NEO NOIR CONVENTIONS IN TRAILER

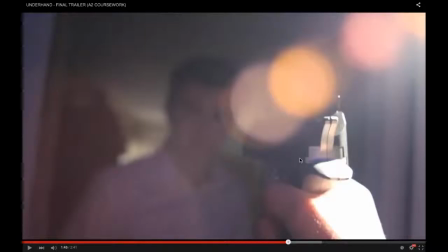(7:59)
And we use shallow focus to draw the attention on the gun and not the face, and that is to create this mystery. So it's given a sense to the audience that this is going to happen, but they don't know what character it is and why it happened, and that will be a reason to go and see the film.
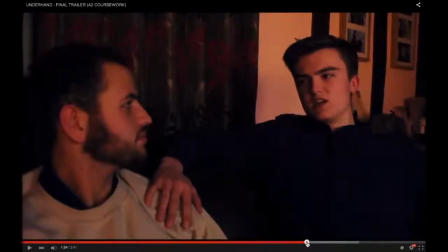(8:13)
Another shot where we've obscured is this here with the smoke,
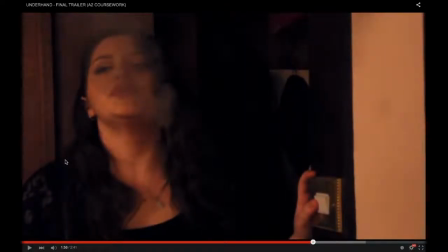(8:19)
and again this firstly is a link between our trailer, our poster and our film magazine, where all faces have been obscured by smoke, and that's been cigarette smoke, and this is given this idea and this theme of hidden identity, and this is all to emphasise that.
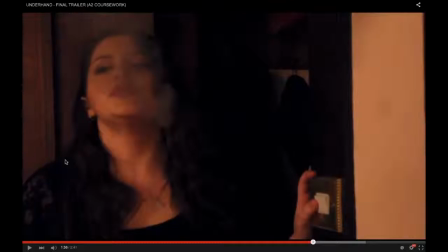(8:36)
Moving on, I've used another convention of Dutch angle.
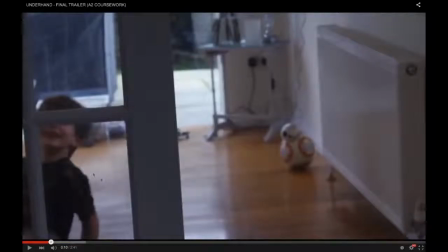(8:40)
This is very slightly, again in this shot, you can just see it's slightly tilted.
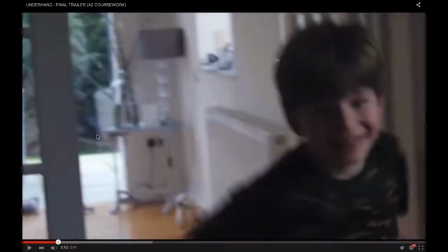(8:50)
It's obscured by the door frame, and it also it's not stable. It moves with the child as he runs, and this is all to give that sense to the audience that this is the beginning of the unsettlement to the equilibrium.
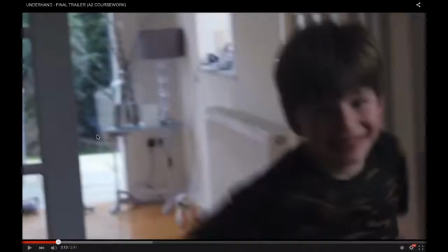(9:05)
He is now running to his mum, where she's going to take him away, as Ross has lost custody of him, and this causes Ross to break down further and further, and he no longer feels in this secure,
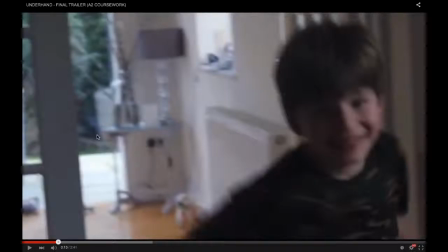(9:21)
equal life, because he's lost the one thing that's been keeping him happy. Another really, really key convention is crime and violence,
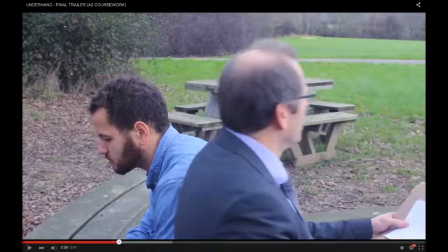(9:32)
and the first real introduction of that is through this whole narration, which I'm going to play.
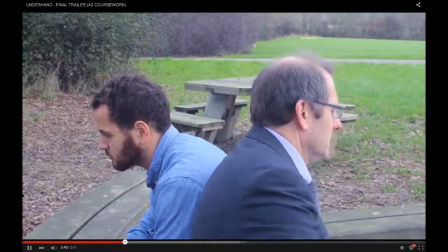(9:42) Don't move. Keep looking ahead. You can't be seen talking.
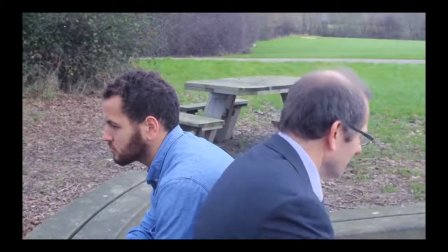(9:51) There's a growing problem in Brighton with the uprising of a large gang. So here
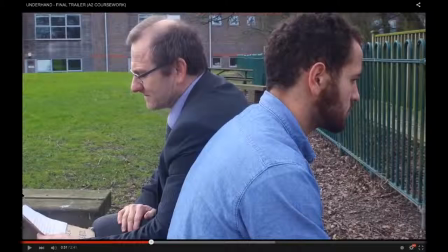(9:57)
establishes there's a problem with crime. There's obviously a drug group that's we decided to use that crime because that's from our audience feedback. They all said that that's a real contemporary issue that is in reality.
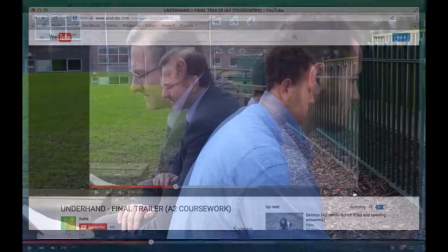(10:15)
So by using that idea, we've coded it so it's relatable to an audience.
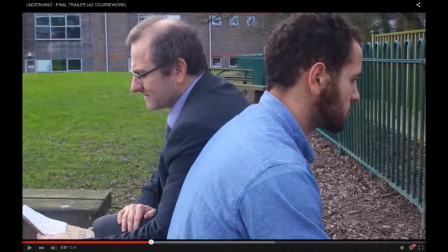(10:20)
It's a really relevant idea and theme, and it's showing the dark sides to that. And that is where the neo-noir, the underlying sense of immorality and moral integrity is given.
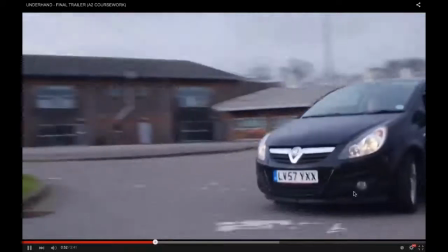(10:33) That are somehow smuggling drugs from outside the UK.
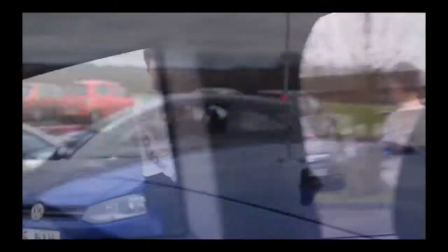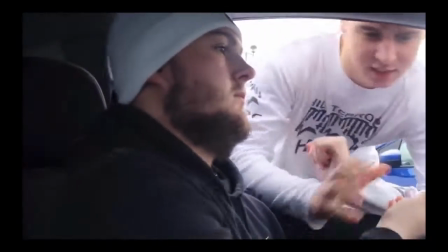(10:44) We believe their leader goes by the name Jordan.
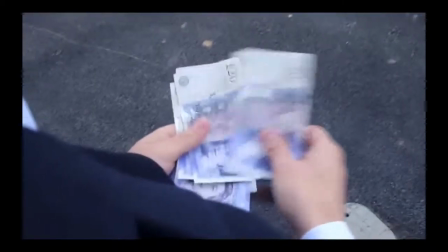(10:47) He's wanted by the police, not only for drug trafficking, but also suspected murder.
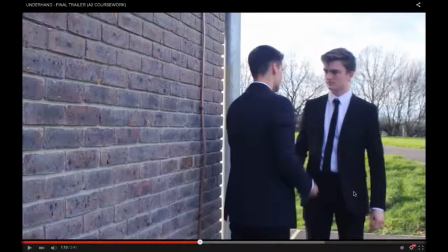(10:53)
So here, by him saying suspected murder, that's playing to the convention of violence. Obviously, this character here, Jordan, is the antagonist, or at least one of them. He has committed murder. That's an extreme violence.
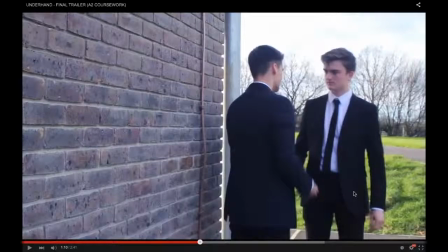(11:09)
It's very dangerous, and it's already warning the audience right at the beginning of the trailer that this character isn't safe. And yet, we are going to see our main character get involved with him.
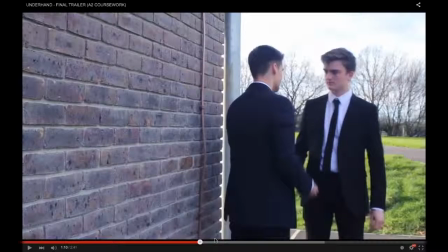(11:21)
The narration then goes on to tell Ross that he's going undercover, which will emphasise this idea of crime and violence and the battle between that. Ross is trying to battle against the crime, and yet he's getting involved with it. Moving on, the crime and violence is also showing in the trailer.
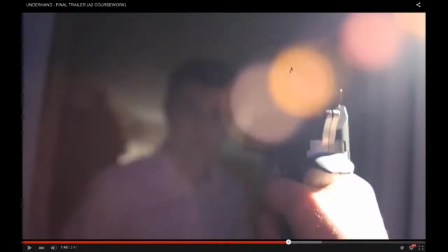(11:40)
Here, you see the gun again in the same shot that I've already talked about. Clear violence, he's going to murder this character here, and that's all emphasising that. There's then, if you carry on watching, the following sequence after this.
What's happened? He's been stabbed.
This highlights a physical attack and physical violence.